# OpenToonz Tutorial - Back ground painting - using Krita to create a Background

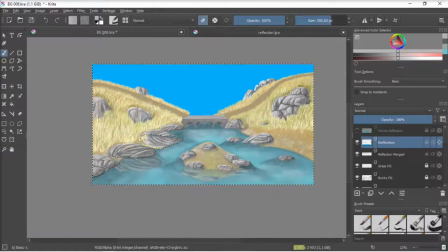(4:42)
i get into adding the reflections to this to this river how
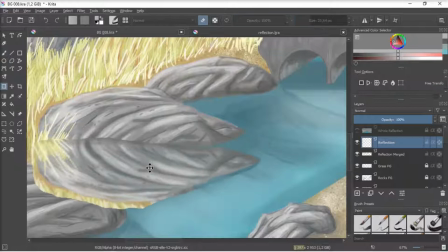(4:47)
do that is by taking a screenshot of the image as it is as i said
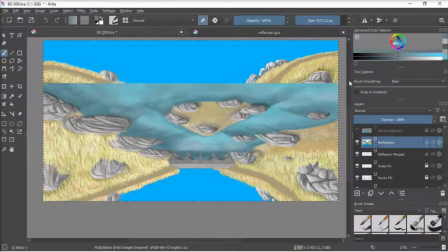(4:51)
in many layers so to screenshot it and dump it as a as a new layer and then pick the specific part that i'm wanting to reflect
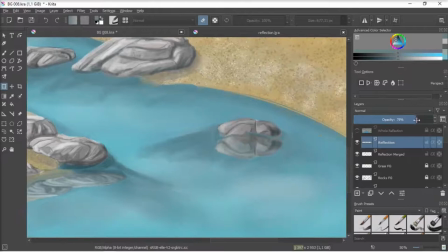(5:00)
so i'm doing it rock by rock inverse select and then
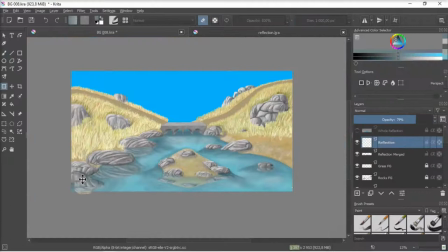(5:05)
rub out or erase all the background around it so that i'm left with
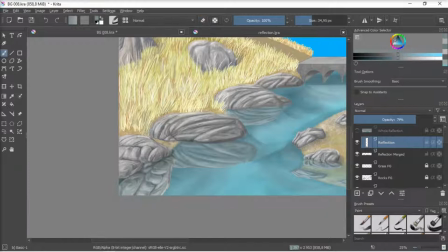(5:10)
just the shape in this case the rock and then i take the past here on that down to
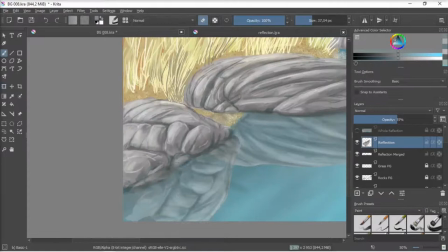(5:15)
about 50 percent and position it in place and it it
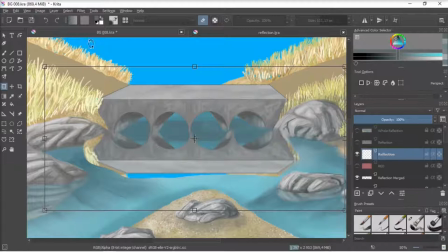(5:20)
makes a very good reflection so i do that with the bridge same thing due to all the rocks
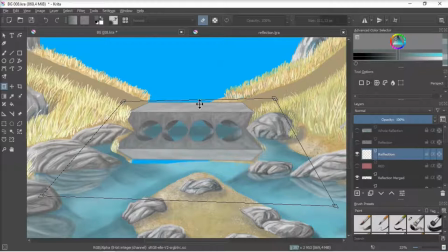(5:26)
with the bridge i used a perspective I dragged out the corners to give it more of a perspective.
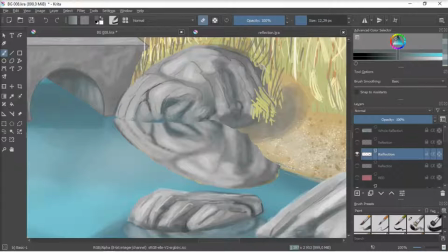(5:32)
When you're putting these reflections down, remember to rub out the parts where the foreground will be in front of that reflection, which I'm doing.
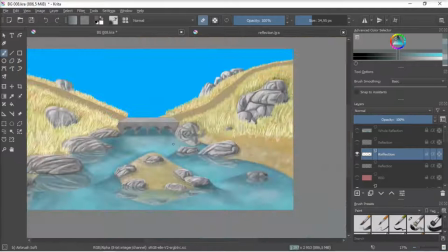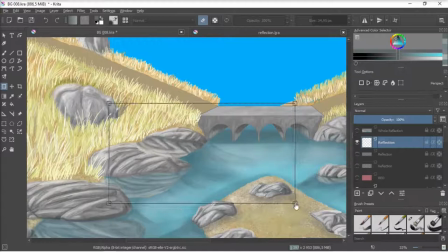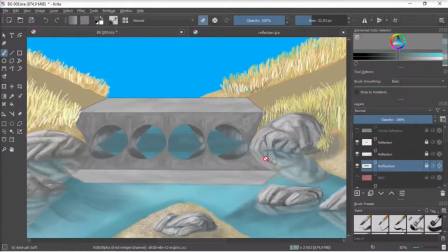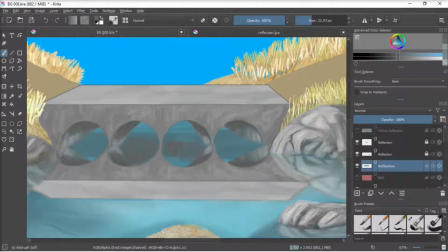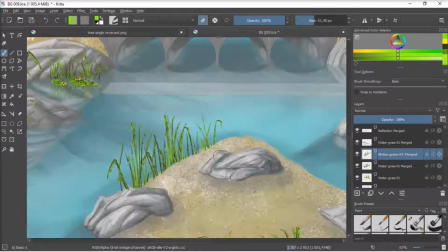(6:08)
Then I created some reeds and some lilies, etc.
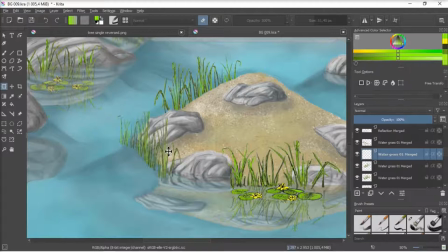(6:13)
Brought them in and copied them and just placed them around the place. reversed them and changed their shape,
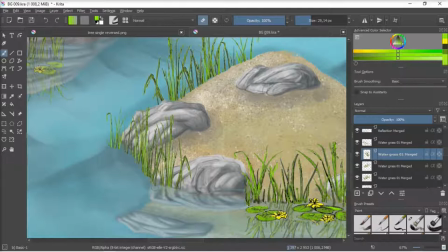(6:20)
stretched and added some details so that they're not all looking the same. And then did the same on the reflection for them as well.
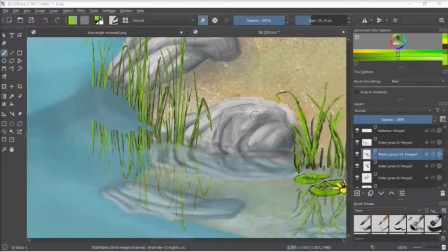(6:27)
So I copied them and pasted them down, took the opacity down to 50 and just positioned the reflections, rubbed out parts of the reflections that needed to be rubbed out. So all the reeds had their own little reflections.
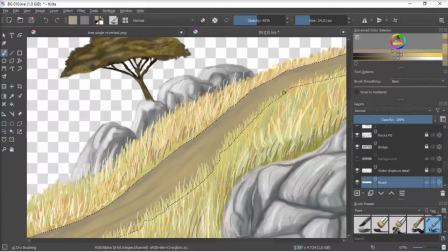(6:43)
Here I'm working on the road, I just put a basic brown down earlier and I'm coming and stressing the road,
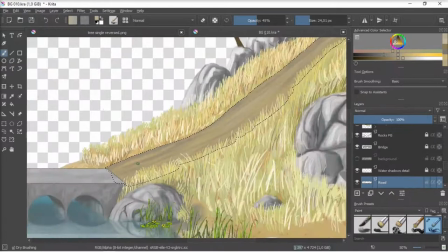(6:51)
putting where the tire tracks will be of all the traffic going down that road, scuffing it up so it's looking quite rough and like a road would.
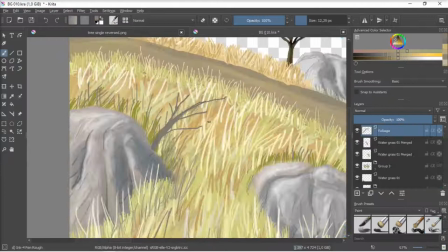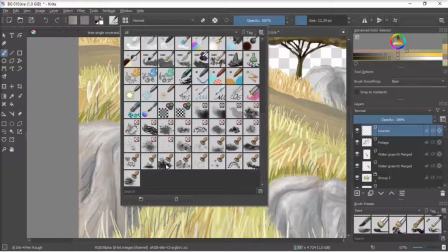(7:06)
Then I start putting in some bushes and smaller trees around these.
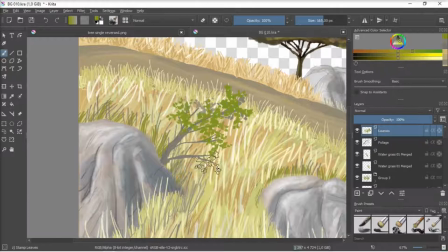(7:11)
seen the cool thing with some of these brushes is that it makes making leaves very easy. I'm using a brush here that I use often to make the leaves and the important thing is just to make them in varying shades,
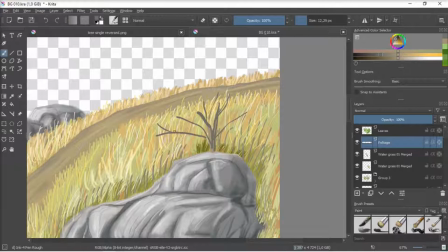(7:23)
varying tones and colors so that you get that effect of depth.
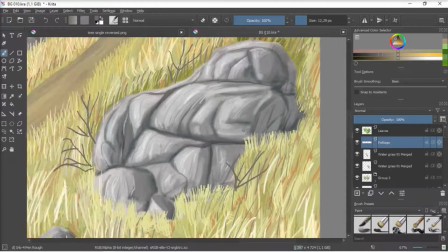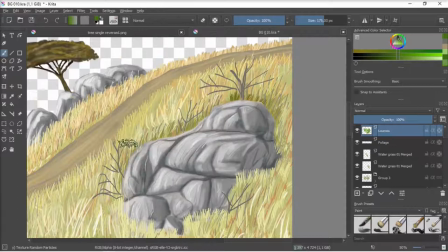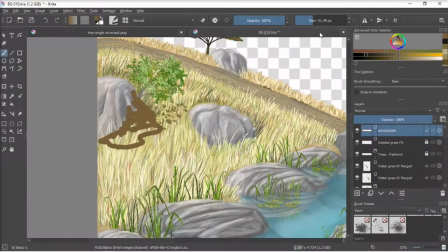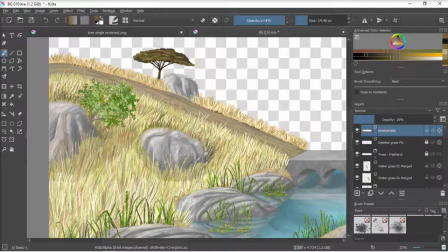(7:53)
Then I added shadows which I just painted over again on a separate layer.
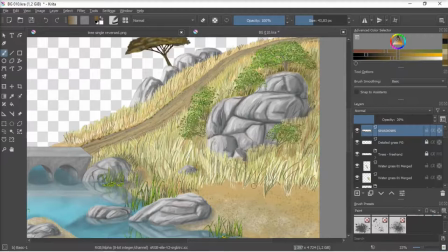(7:59)
I just painted over a brown and then knocked back the opacity so that it was
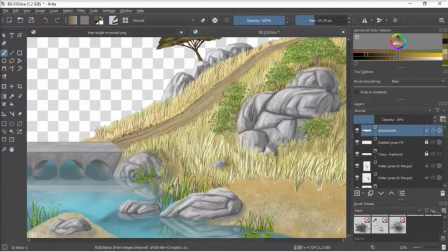(8:04)
more translucent and then scuffed it up where i needed to and rubbed
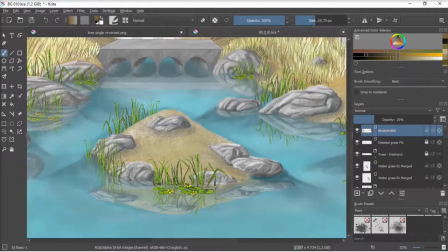(8:08)
it out so that it didn't have sharp or solid lines so it was more natural and i dropped the shadow around around the scene and
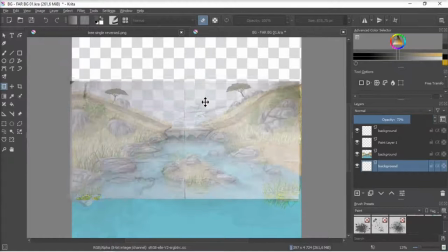(8:18)
then finally i needed to put in the far background and i wanted to do that on a
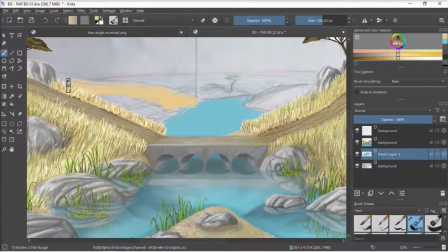(8:23)
separate layer so i screenshot the forward part that i just worked on and and cut out the background just so that I could use that as a
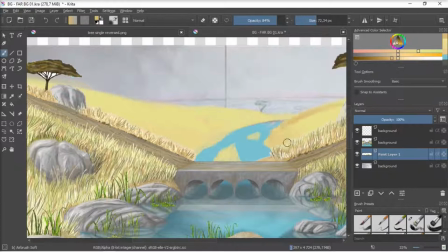(8:34)
reference and worked on the far background on its
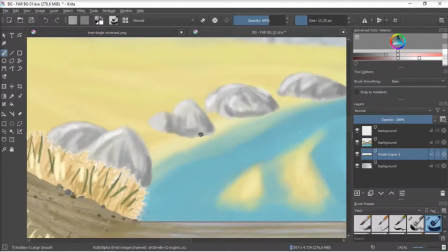(8:39)
own layer so it will be totally separate from the background that we created earlier and